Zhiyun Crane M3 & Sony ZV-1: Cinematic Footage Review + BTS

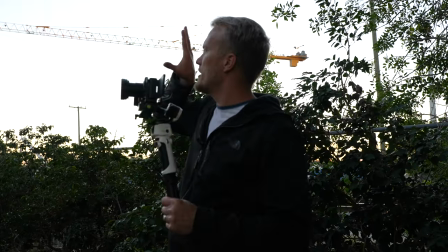[4:18]
now that we've got those three or four shots under our belt we're just going to do a walk along back here i also want to mention that the
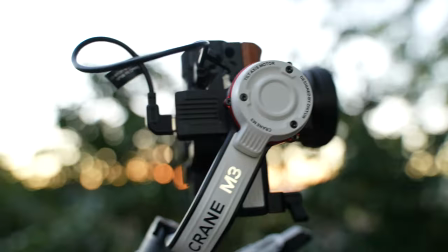[4:26]
gimbal itself charges the zv1 so now you don't have to worry about the short battery life anymore on the zv1 i'm losing light really fast
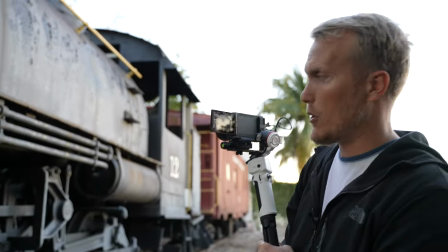[4:34]
the sun just went down below the buildings over there so now i'm just going to set it to broke program auto exposure and let the camera do the work and let's just hope for the best.
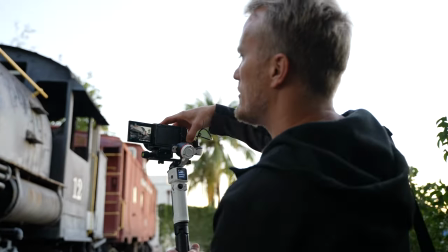[4:42]
I'm also gonna set my ISO to auto that way we hope
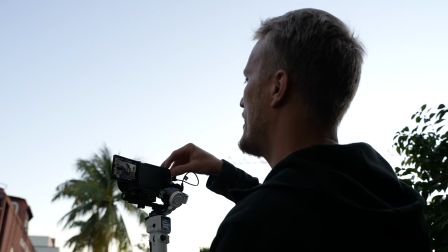[4:47]
nothing looks too bad and too grainy but sometimes you just got to do what you got to do.
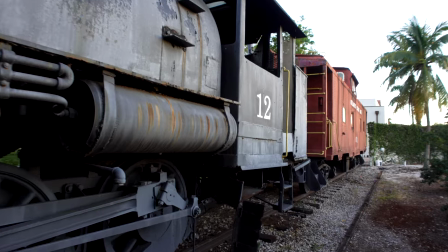You want to get an idea of what the sights and smells are around here it smells like somebody smoking marijuana. So you got the train, the train tracks, the golden hour and the marijuana smoke. Let's go get the next shot.
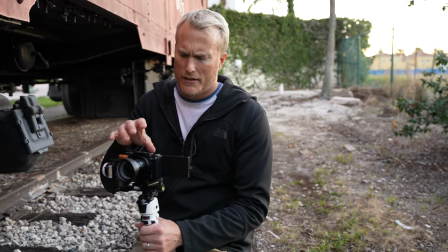[5:13]
As I mentioned before I use the arca mount swiss plates rather than just using the little base plate that comes with the gimbal because then
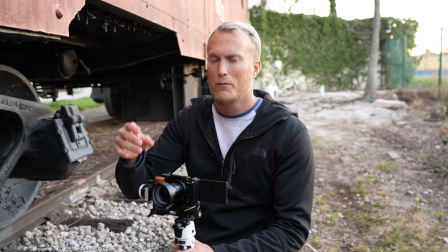[5:20]
i can interchange different cameras and i just have a very minimal amount of balancing to do whereas if i have the base plates attached to the bottom of
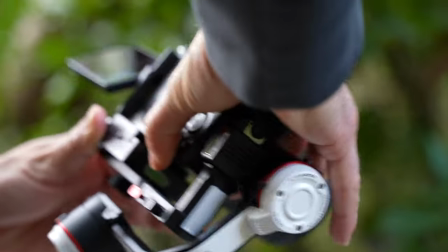[5:27]
my cameras whether it's a7s3 the zve10 or the zv1 then i have to unscrew that and re-screw it in and try to figure out where exactly my spot is so for this final shot i'm going to track along the tracks so i can track how good it tracks and
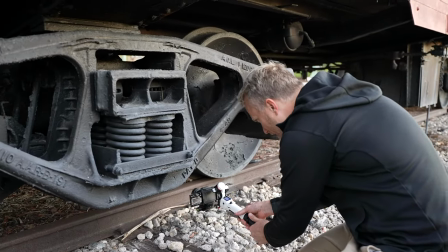[5:45]
I'm gonna focus on the wheel that's in the back there so that these tracks are
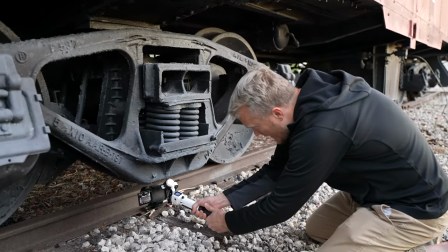[5:50]
kind of like not in focus but the wheels behind there are
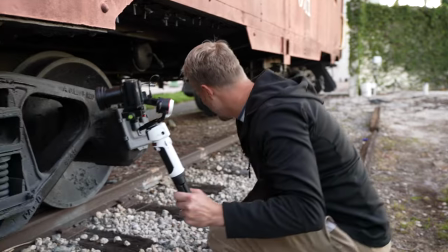[5:57]
now maybe people will think the train is actually moving let's see if we can jump up on a building and try to get a bird's-eye
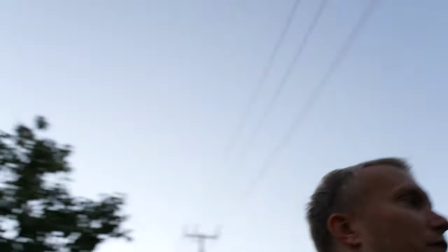[6:04]
view of this train let's go
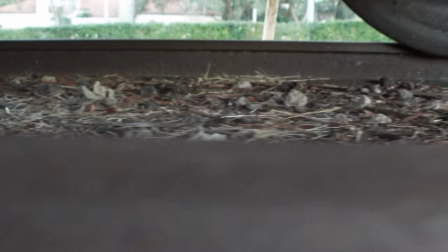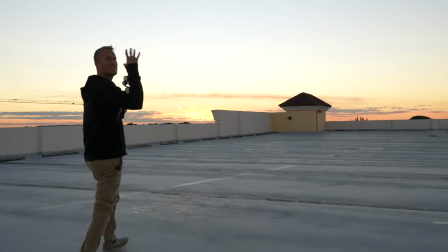[6:14]
so we just came up to the highest building we could find to see if we get almost like a bird's eye view while we're walking over there i want to
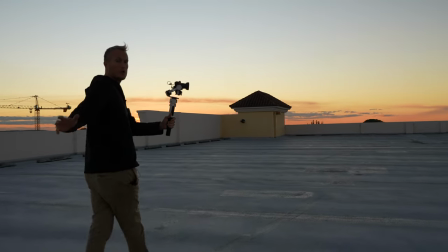[6:20]
talk about the stabilization on this gimbal so far this whole time i've had it set to standard stabilization i could put it to
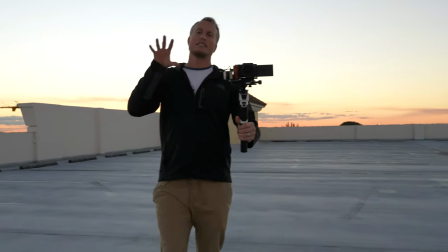[6:25]
active but that's going to make the zv1 punch in and i want to try to get as wide of an angle shot as i possibly can so i've left it at standard
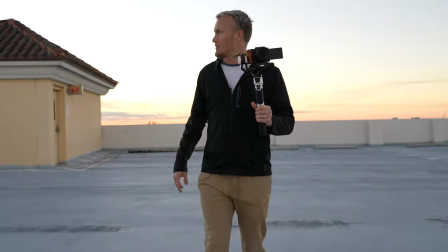[6:32]
the crane m3 is definitely an upgrade from the crane m2 i'm not even 100 sure amount of weight gimbal can hold
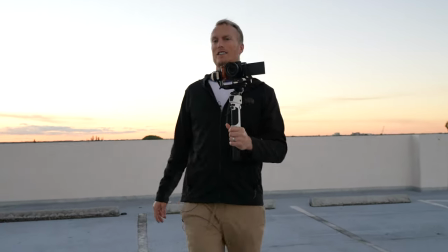[6:39]
but it sure seems to be a lot because it's handling this zv1 with the wide angle lens way better than the m2 ever could have
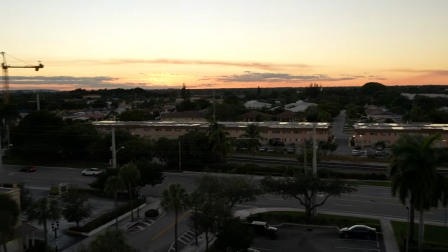[6:47]
okay so I don't think I'll be able to get a good shot of that train but at least we can make it look like a drone flew up here all right so final shot of the day gonna make it look like a drone
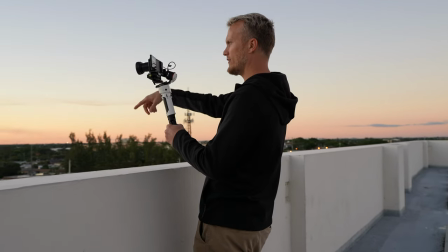[6:58]
outro shot so I'm gonna expose for the sky because if I expose for the ground then the sky will be overblown and it's so beautiful right now but
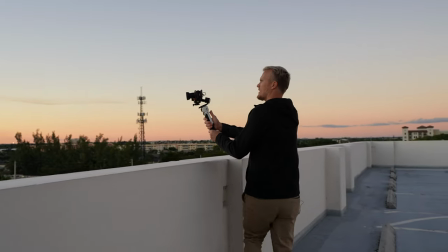[7:07]
we also want to make it look like it's moving.
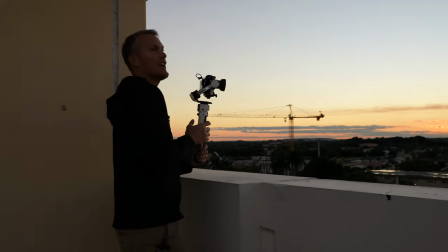[7:13]
All right.
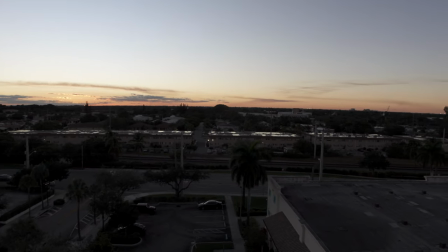Now I'm thinking maybe I climb up here to see if I can really get a good shot. Just kidding. Anyways, thanks for watching this video. I hope you enjoyed the little cinematic sequence that I put together at the end of this so you guys can take a look at it. Until the next video, I'm filmed with Joe Alliance. Peace. I came to the other side of this parking garage and I saw the cityscape, which is a beautiful shot, so I figured I would just throw this in at the end.